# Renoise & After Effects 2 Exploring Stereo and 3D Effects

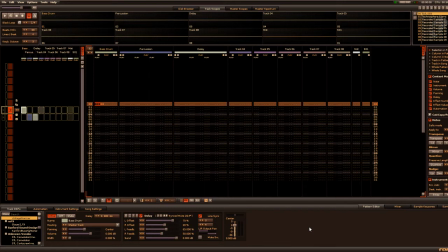0s
In the previous video, I used 3 different tracks to affect one single object in After Effects, and in this video I'll be using one track to affect 3 different objects. So I've loaded in a kick drum into Renoise,
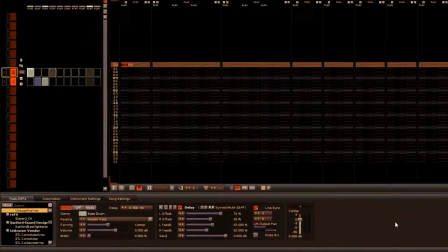16s
and in this track I've added a delay so that we have distinct left and right echoes.
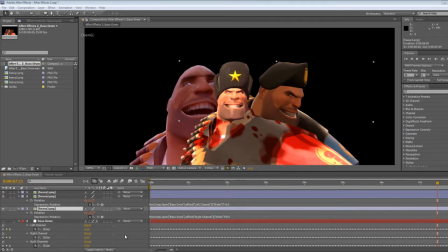24s
In After Effects, I've loaded in 3 pictures of the heavy character from Team Fortress 2, and I've tied in the rotation of the 2 behind the main one in front so that they rotate
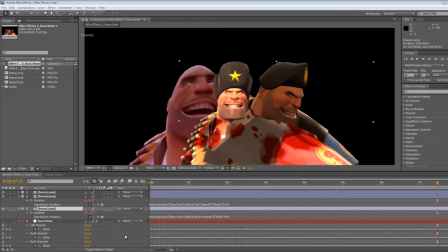38s
to the left and right according to the keyframes that have been created from the left and right audio channels, meaning that they react to the individual echoes coming from those directions.
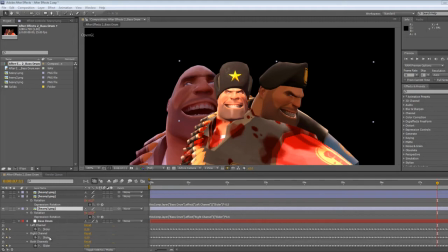51s
If you take a look at the expressions that have been created, I have multiplied this one by 0.5 so it doesn't rotate quite as much,
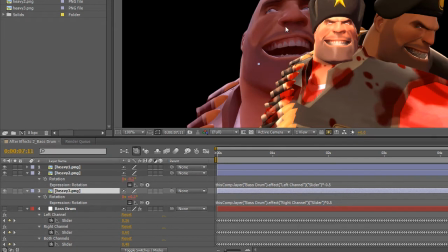60s
and for the left one I've multiplied it by minus 0.5 so that it rotates in the opposite direction. The other thing which I've changed here is the anchor point of the pictures.
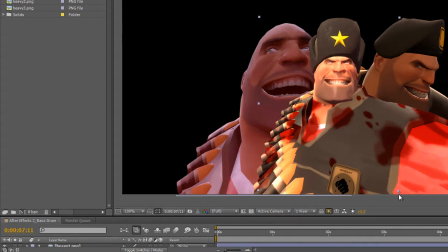72s
This is the point around which the rotation takes place.
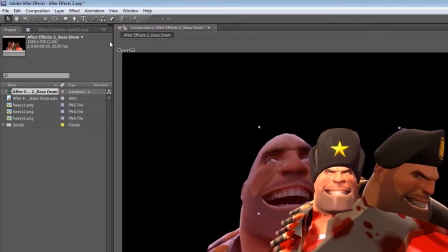76s
Normally this is in the center of the picture, but that's not ideal here, so using the pan behind tool I've moved them to the bottom,
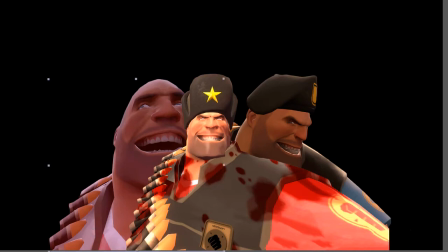85s
and that means they will rotate around that central figure, making it look much better.
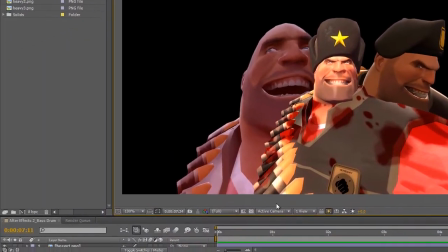92s
We can do a couple of things to make this look better, as before, adding in motion blur,
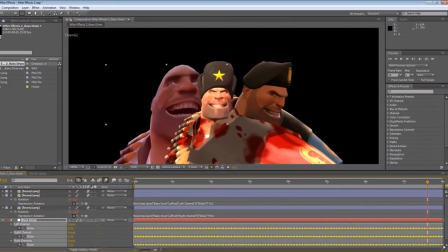98s
and we can also make an adjustment to the keyframes themselves.
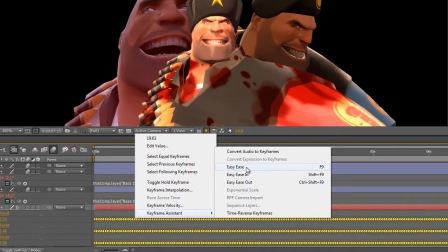102s
Selecting them all, right click and use Keyframe Assistant Easy Ease.
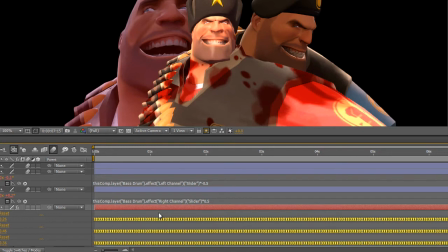108s
This will make a much smoother transition out of and into the values. Works a lot like the cubic curve for the automation in Renoise.
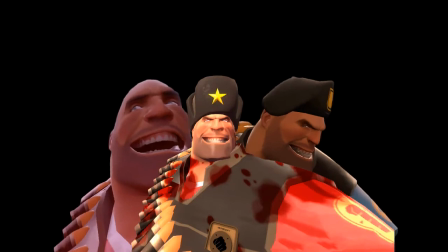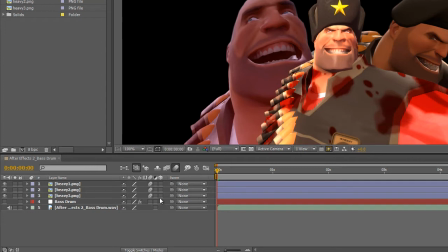130s
Now we'll be creating some effects by moving these guys within 3D space. To do this, enable the 3D layers, and now you can see the position for each of these layers has a third Z value added to it.
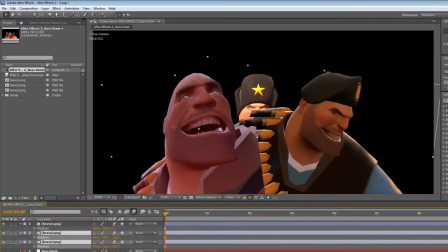147s
So changing this value for these 2 guys, you can see that they're moving further away and in front of the one in the middle.
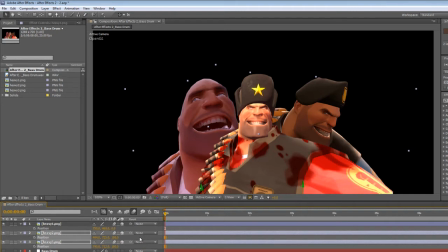156s
Now this is not just a simple scaling, this is actually moving within 3D space, and to show you this I will create a new camera.
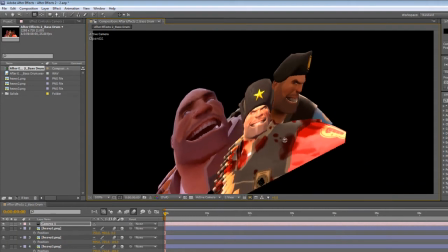166s
I'll just use the default settings, and using the unified camera tool we can spin around and see that even though that these are flat 2D layers,
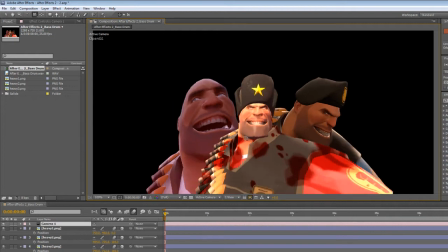175s
they have been moved around within 3D space.
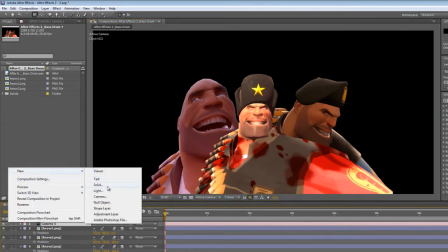180s
Now that these 2 are physically behind the central one, we can add in a light for some extra realism.
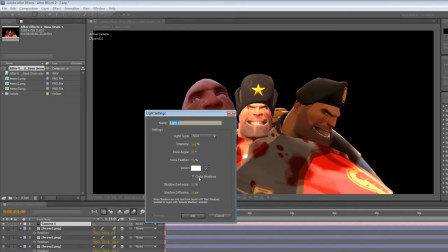188s
Ensure that cast shadows is on, and we'll just use the defaults for those other values there,
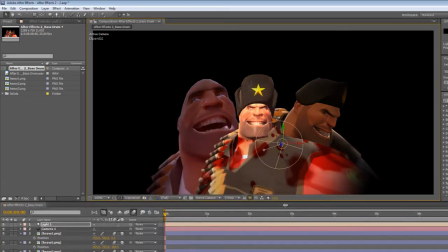194s
and we'll move the light source around until it looks good.
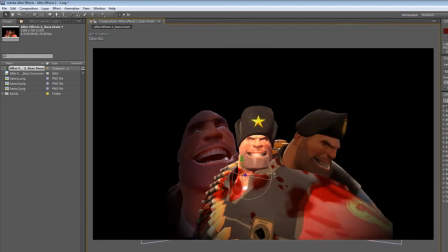199s
And using this small cross here you can adjust where the light is pointing towards.
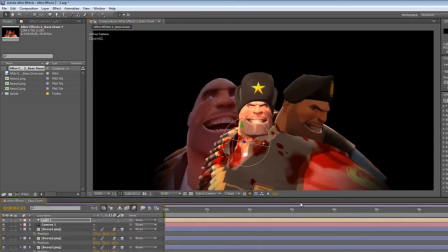207s
Now you can see a problem that sometimes occurs here when you move things further away. The edge of this heavy is showing, so we'll just move him down.
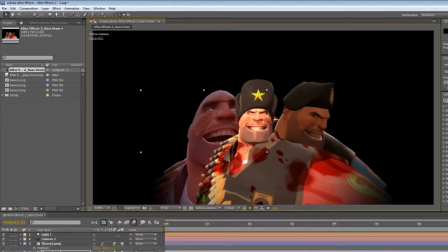218s
So we have a light source, but it's still not casting any shadows.
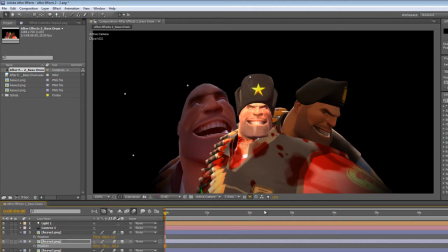222s
In order to do this, click on the central heavy, press A twice on the keyboard,
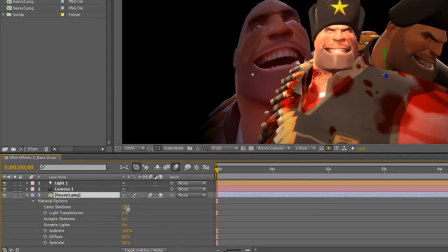228s
and it'll bring up the material options, and turn on cast shadows.
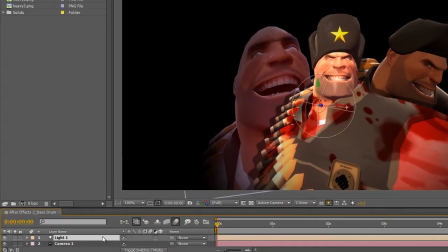235s
And we'll just move the light source around until it looks as good as possible.
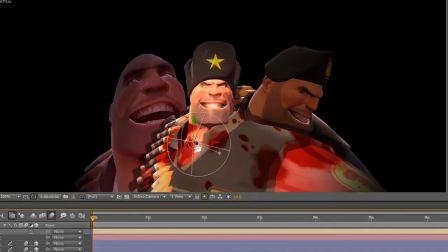242s
So now to move this central heavy within Z space.
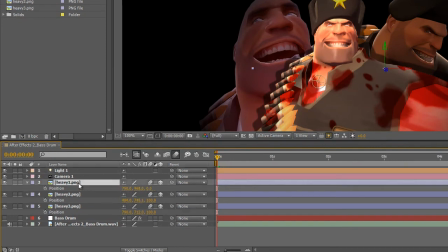246s
To do this we'll tie in his Z position value
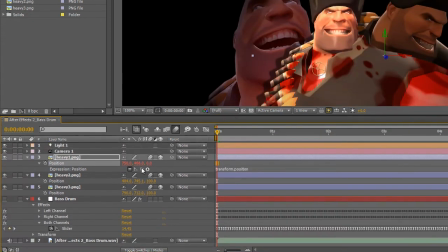250s
to the slider keyframe values from both channels. And like in the previous video, we only want one of these values to be changed, so we'll get the other 2 to refer to themselves, and that way they will stay static.
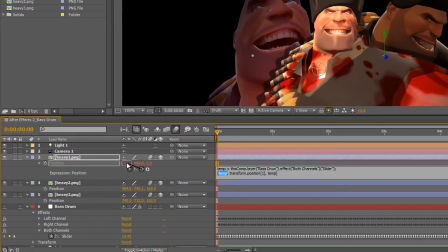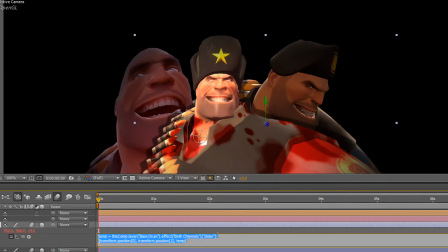276s
You can see he jumped back there, and that is because positive Z values will move the object further away from you. So we will multiply this by -5, and that way he'll really jump out at us.
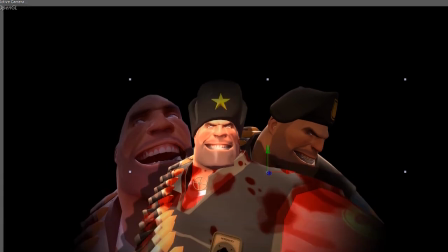292s
And previewing this, we can now see the advantage of doing this properly within 3D space. The objects react properly to the light and cast accurate shadows according to their movement.
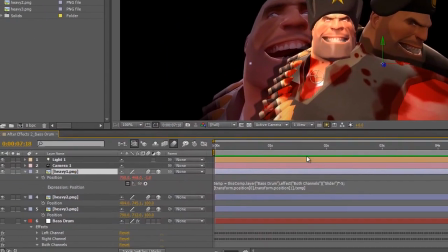308s
The other advantage is that objects will now react to the camera as well.
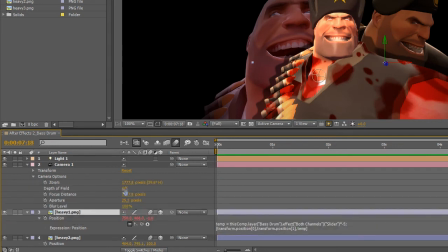314s
So if we turn on depth of field within the camera options,
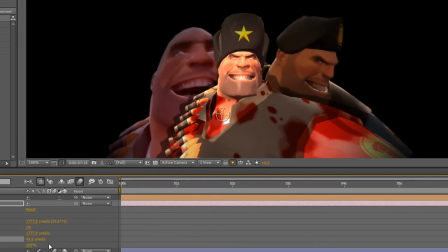321s
now objects will become blurred depending on whether or not they are in focus.
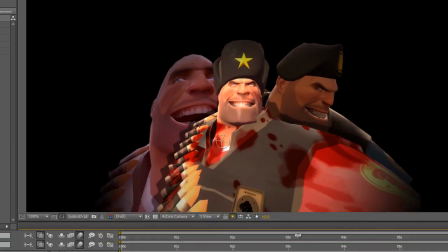329s
If we set this to 200, then as the central heavy surges forward,
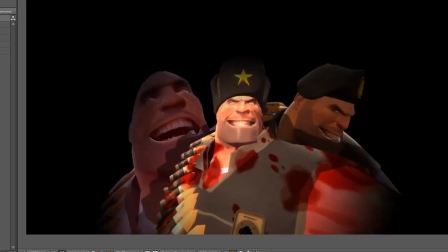335s
he will become slightly blurred and out of focus, lending it that little extra bit of realism.
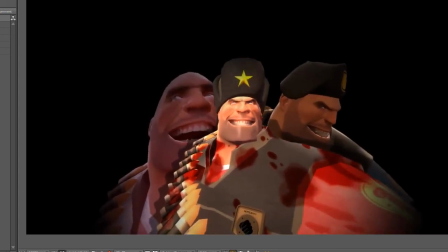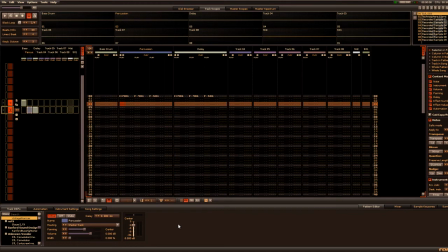349s
Doing everything within one track in Renoise is okay if you're using a short sound, because then the echoes from the delay do not cross over into the both channels object within After Effects at the same time as the original sound. If we're using a longer sustained sound like this one,
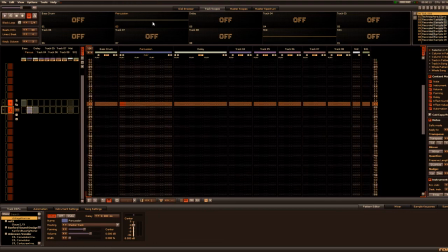372s
then we will use some extra tracks within Renoise in order to prevent this cross-pollination of sound, and we will place the same sound on a separate track and use the delay there. And we'll use a sneaky little option in the bottom right hand corner here, mute source.
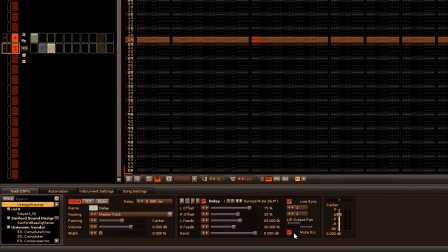391s
This way the original sound is not played in this track, and so we have two separate tracks, one for the original sound and one for the delay, and now we can adjust things within After Effects properly.